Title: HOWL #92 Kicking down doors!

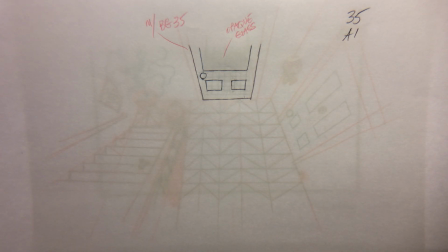0:00 Hello, John Dilworth here. Let's do some animation. Scene 35.
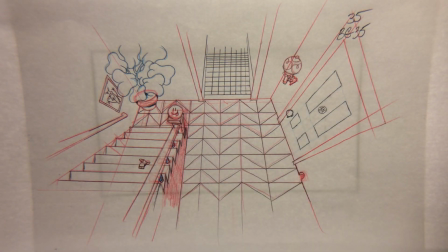0:05 Look at our background. That's come a long way.
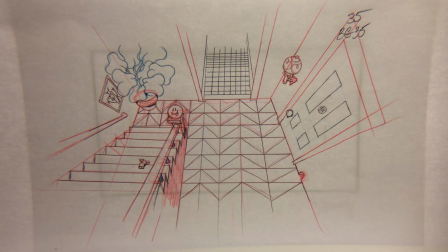0:08 Vicky Vo will hit this with the appropriate atmosphere, but she has lots to play with, so I'm happy about that.
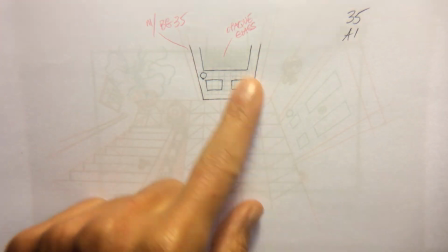0:16 Here's the front door.
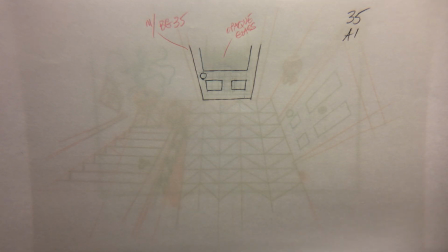0:18 We're going to have this door whoosh, crash because our dear friend Jane will kick it in.
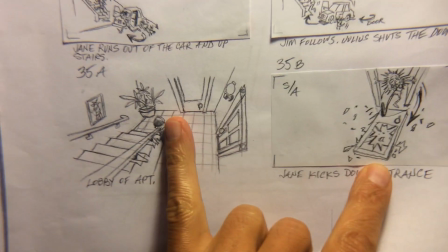0:27 So how are we going to do this? We're going from here right to here, and it's very simple.
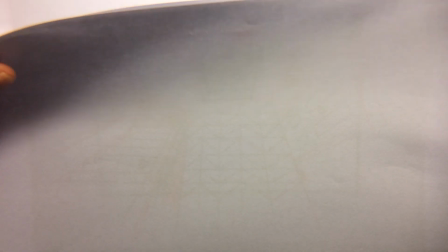0:32 Well, how I'm going to do it. We could try to do it together. Okay, so let's try.
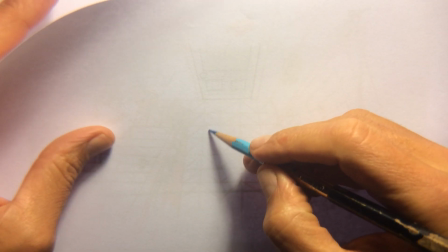0:39 I'm going to put this down a little bit. So I don't know. Maybe the best thing to do is to break the door.
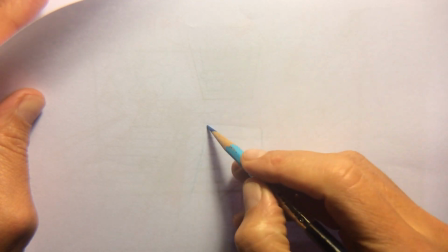0:48 Let's put the door on the floor. So I'm just going to. You may not be able to see it. I'm going to have to turn to red.
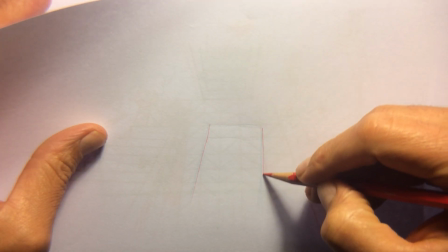0:55 That's a problem with the lighting.
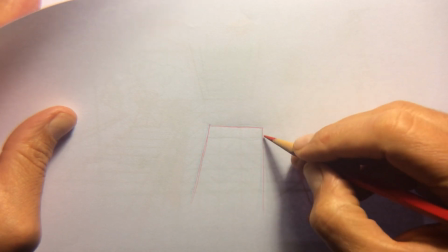1:00 So let's have the door on the floor to start with, right?
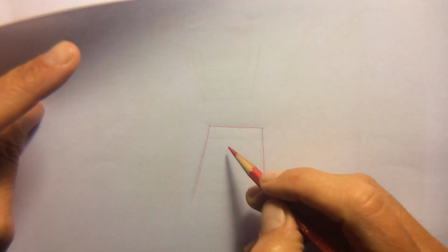1:05 And we have these details. So we'll just mark that off.
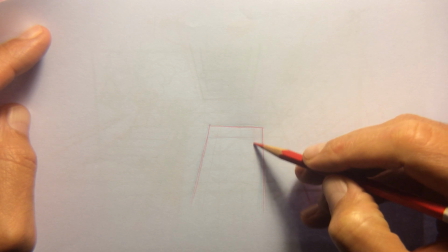1:10 And we have this. And I'm just doing this very lightly so I can commit to it later.
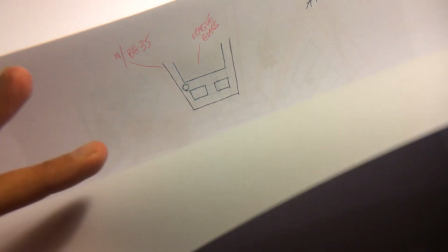1:19 Let me see. And then, okay, 1, 2, 3. We have 3 panels.
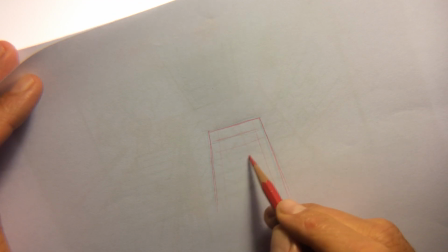1:23 So let's do 1, 2, and 3. Okay, so that's that.
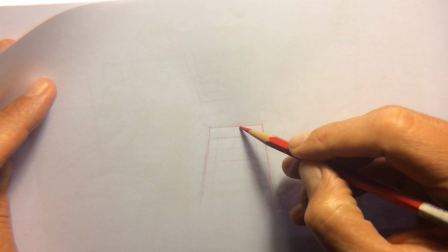1:29 And then we have a panel going down the center. And here are boxes.
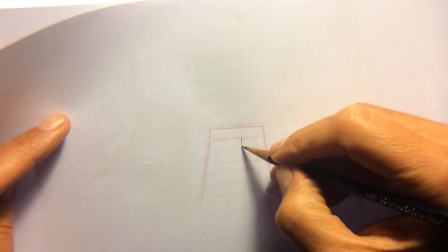1:35 So now let's take our... Oops, did you see that? Feel that earthquake? So here are these things.
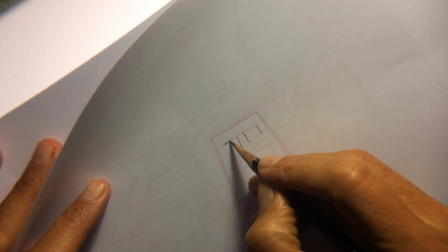1:41 So this will be position, well, the next one. I don't know what.
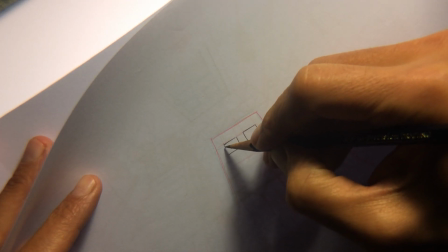1:48 These are final drawings. I want them. So it's it. That one, that's A1.
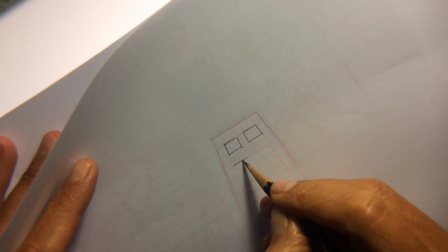1:54 This is going to be A something. And that's that, right?
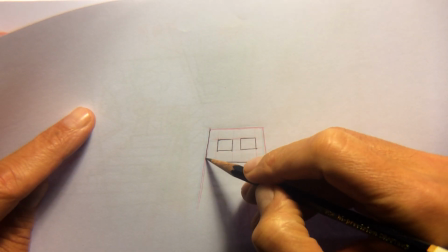2:00 And then here's that.
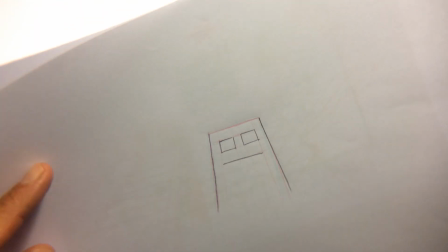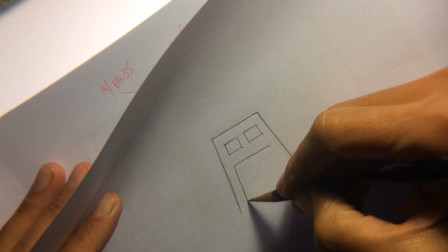2:09 Here's that. And here's that. Here's that.
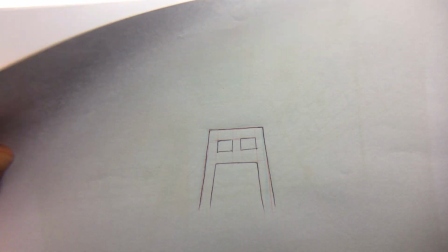2:16 Right. Okay, is that off field? That's off field. So the other thing we want to do is we want to shatter the glass.
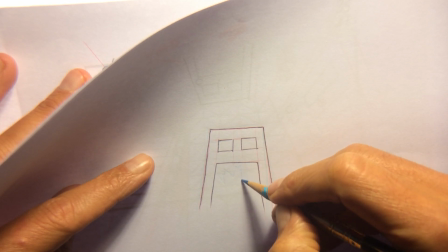2:23 I love the effect of glass. Broken.
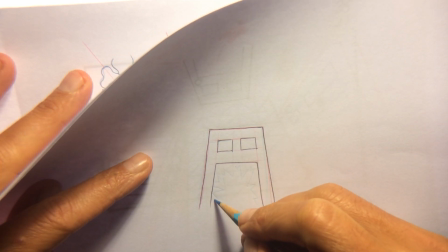2:28 Looks nasty. Because also, the door is the door of one's perception.
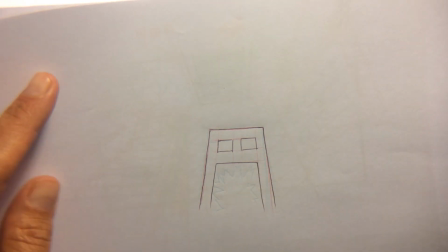2:37 Right? I mean, that's a thing.
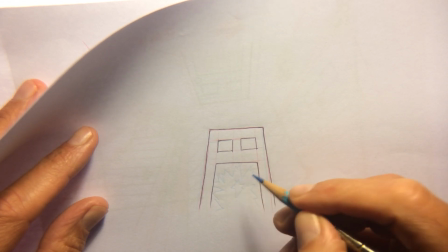2:39 And you could say that Jane is breaking the door that conceals
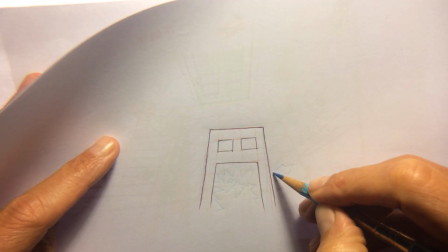2:48 who she really is and the reality
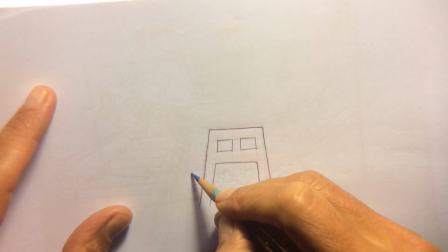2:54 of life as she is.
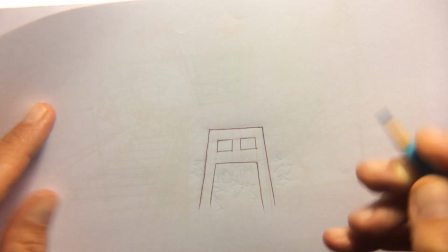3:01 Now, there is something to say about, oh, we are who we are and all of this noise.
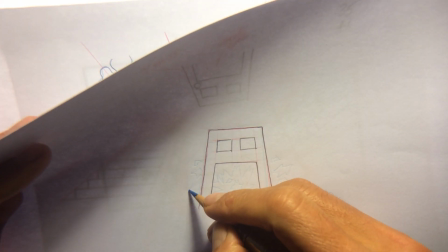3:09 However, we don't, I really feel that because we're so unique,
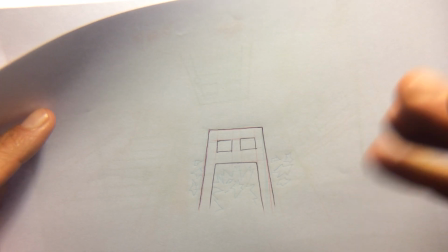3:16 a species of extraordinary ability, and there's no question about that,
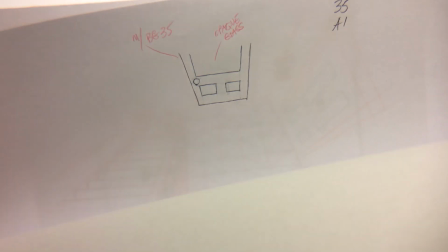3:22 that we could perhaps alter this thing. So the doorknob is between this and this and this.
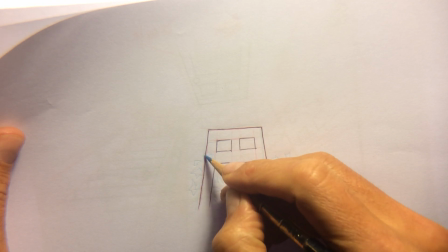3:30 So I'm going to put that here. I'm going to overlap it. Overlap this line so it gives it a little dimension. And maybe this will be the shadow.
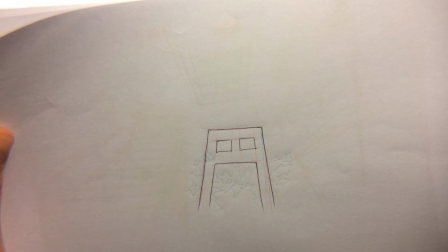3:37 Yeah? It's just interesting to look at.
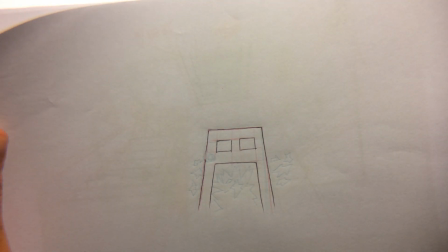3:41 And if we ever encounter this inspiration, let's not be timid and let's go after it.
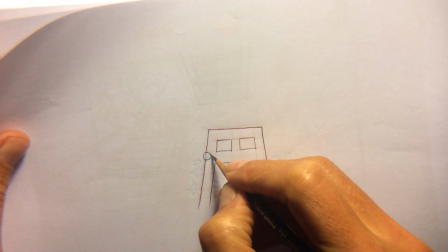3:50 And also it offers just a wee bit perspective. I'm just going to put this as a shadow here.
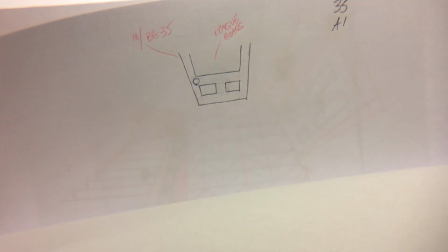3:56 And when it's inked, we'll hit it. So this is the glass.
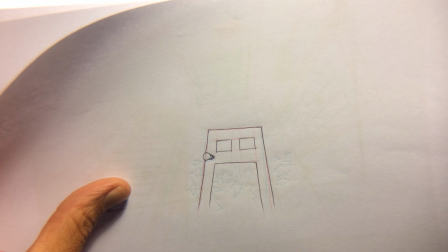4:04 And there's a layer.
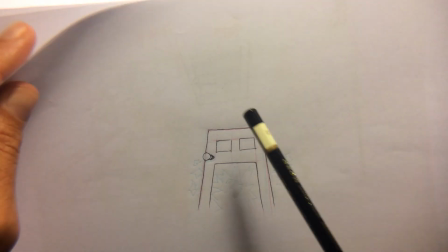4:07 Okay, so I'm not going to clean this up with you because more importantly,
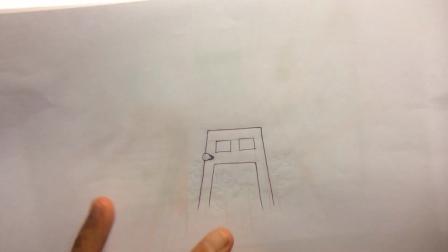4:11 I want to be able to put in Jane's position.
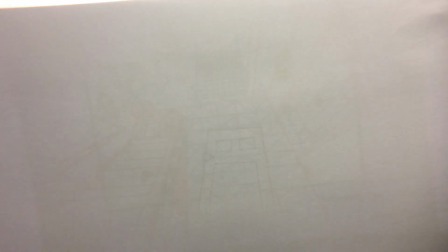4:19 Maybe her key poses. Right? So we can animate into
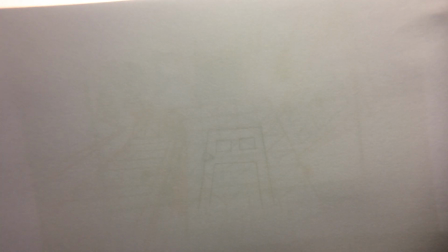4:27 her key poses as opposed to animating straight ahead.
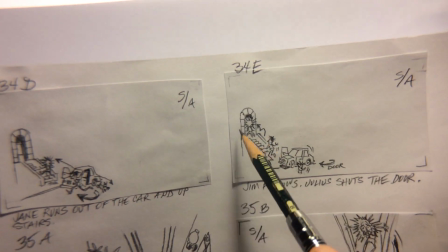4:33 Animating straight ahead is how I did this scene. I just simply animated straight ahead.
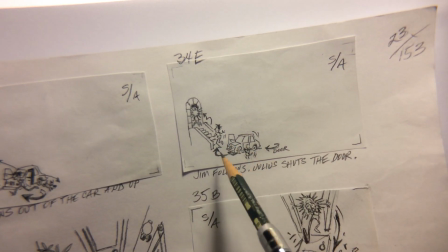4:38 I didn't have key poses. Same with this, Jim. We'll have to show you this.
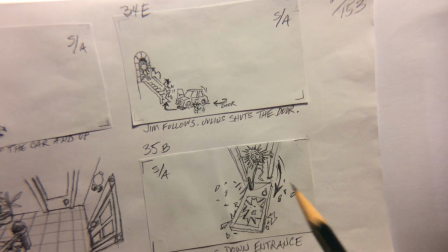4:43 But this, something like this, where it's contained, and she's not quite moving as much as previously.
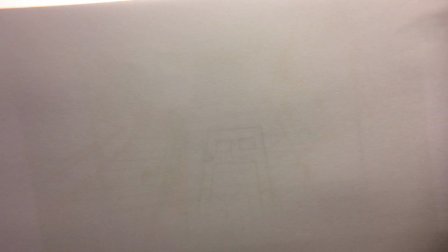4:52 Let's do key poses. I'm getting paper.
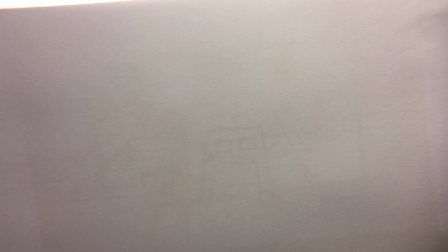4:59 It's always a pleasure to animate with you, so
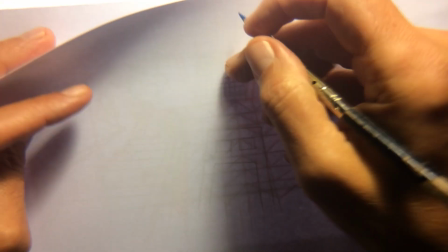5:04 we can explore things together and maybe learn 17 things.
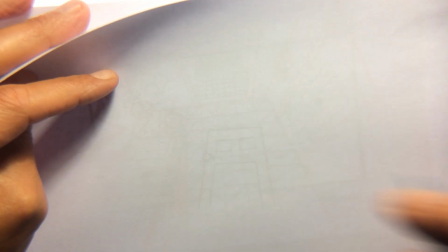5:10 Okay, so here's the top of the field. Oh, I want to do this in red, so that we could see.
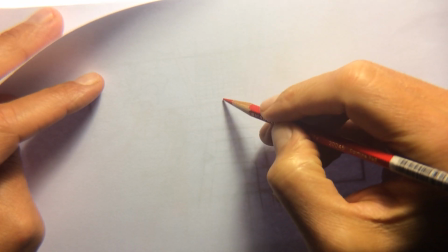5:17 So her foot has got to be, okay, so let's find where she is.
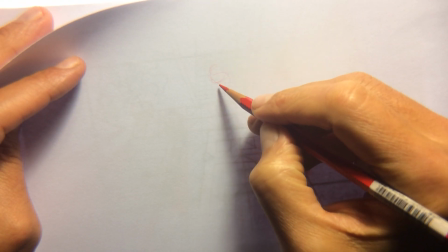5:21 Let's say her head's there and her back and her groin there.
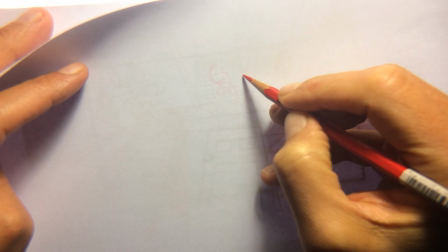5:28 And she's going to hold the door here.
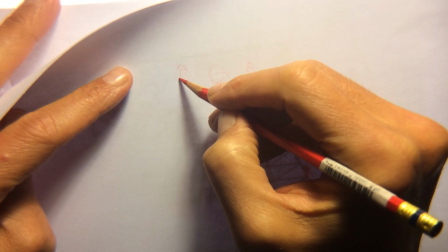5:33 So I'm going to have her hands gruesome, because that's also creepy as all, you know what I mean.
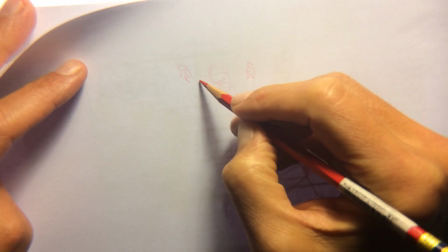5:43 You just don't want to
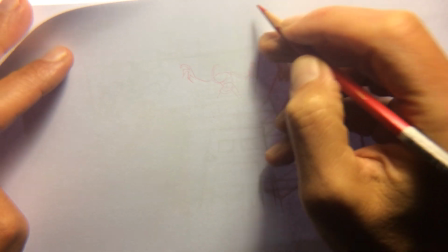5:45 see that ever when you wake up in the morning and there's this thing here.
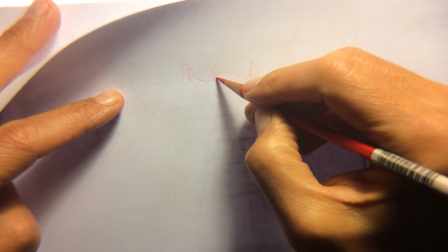5:52 And she's looking at this door, so her eyes are going to be down.
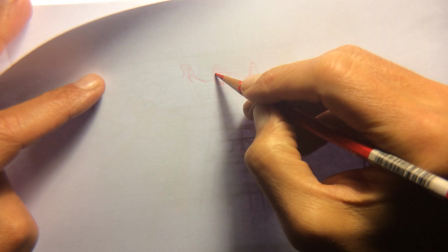5:58 We have and her hair will be here, and she has ears.
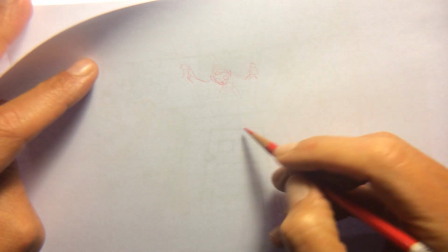6:04 I'm going to do her hair like, we can't see her face yet, you know. It's perspective.
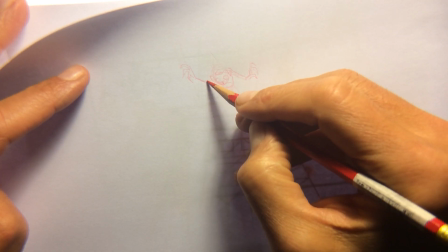6:10 And not that I'm very good at this stuff, but you see this all the time in comic books.
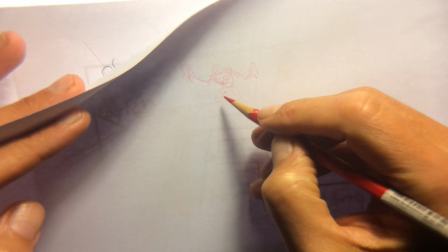6:15 I always thought that comic book
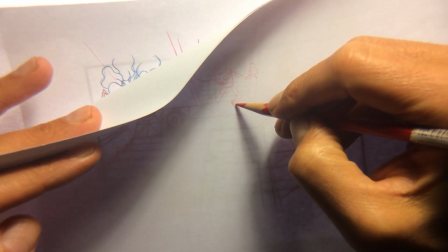6:18 artists who can draw comic books would be great designers and background artists for animation.
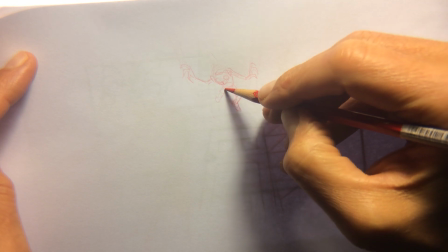6:26 But they like comic books. They love that stuff. But who knows? Anyway, that's another story.
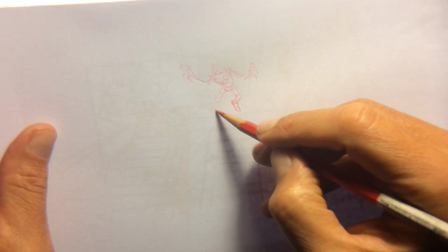6:33 So she could be there, but I don't really like it.
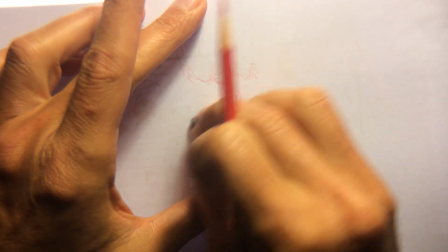6:39 We're going to have to adjust this. There's no distribution of force.
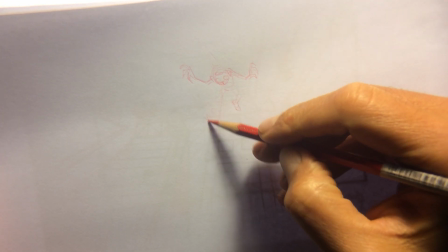6:46 Let's say the door, maybe her foot's,
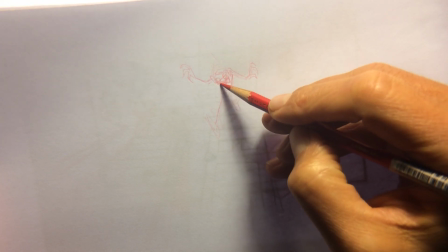6:51 and I want to change her angle of her face so we can see a little bit more, make it scary.
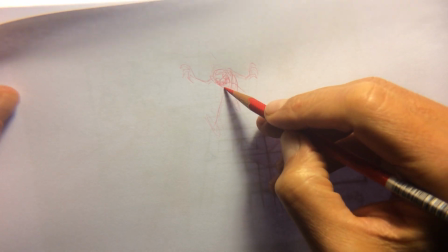7:01 Bang, right? Hold on. Whenever I get anxious, I get heavy-handed with my drawing.
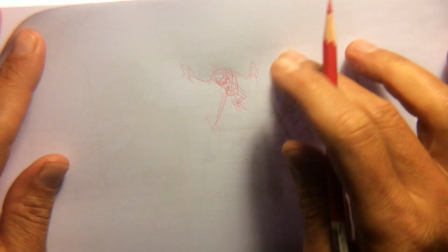7:10 I want something. And actually, did she pop forward?
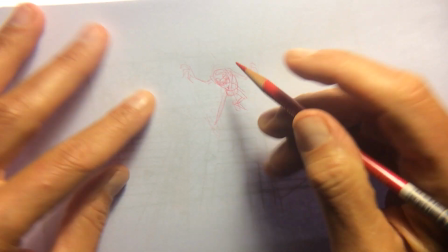7:16 It looks nice that she's in the room, but she really should be back here, right?
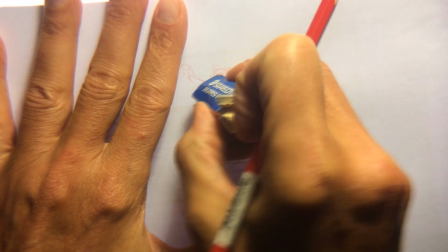7:21 See or no? Ah! Ah!
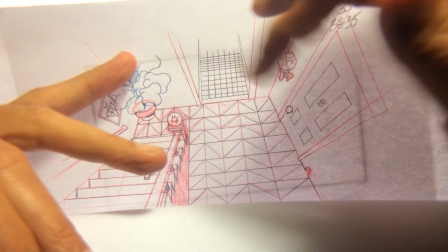7:27 I like that she has to be. So we know that that's where the cutoff is.
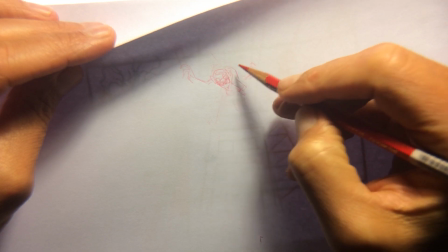7:33 But she really has to be. How could she be in two places?
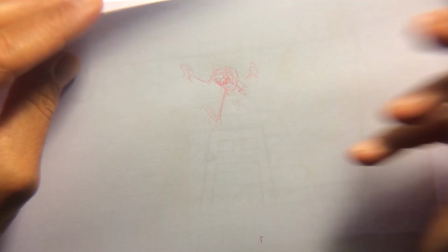7:40 And maybe her foot isn't connected. But this is bad. So that's it.
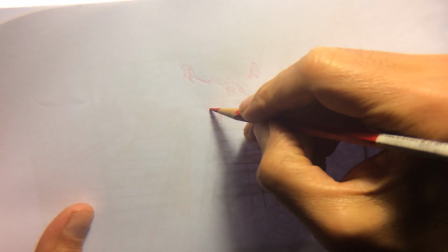7:45 I gotta get rid of her. I gotta put her backwards. So her foot here, she kicked this thing in, angled this way.
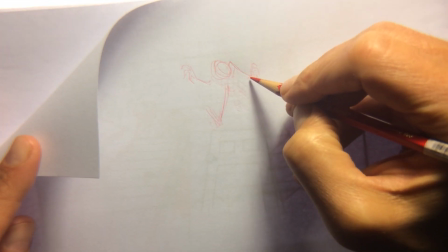7:55 So her head would be here, and you could have, maybe it's this way, right?
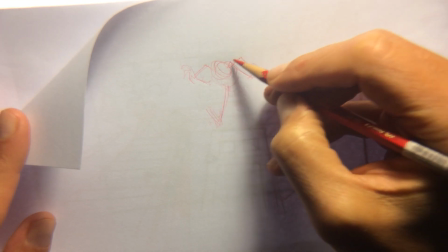8:03 Her arms. And there's her, whatever that part of her body is.
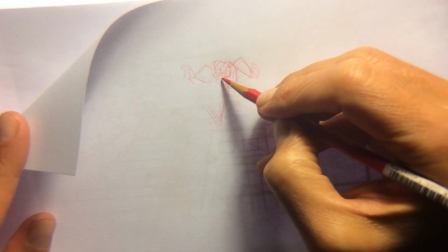8:11 And her eyes. Her head's tilted like that.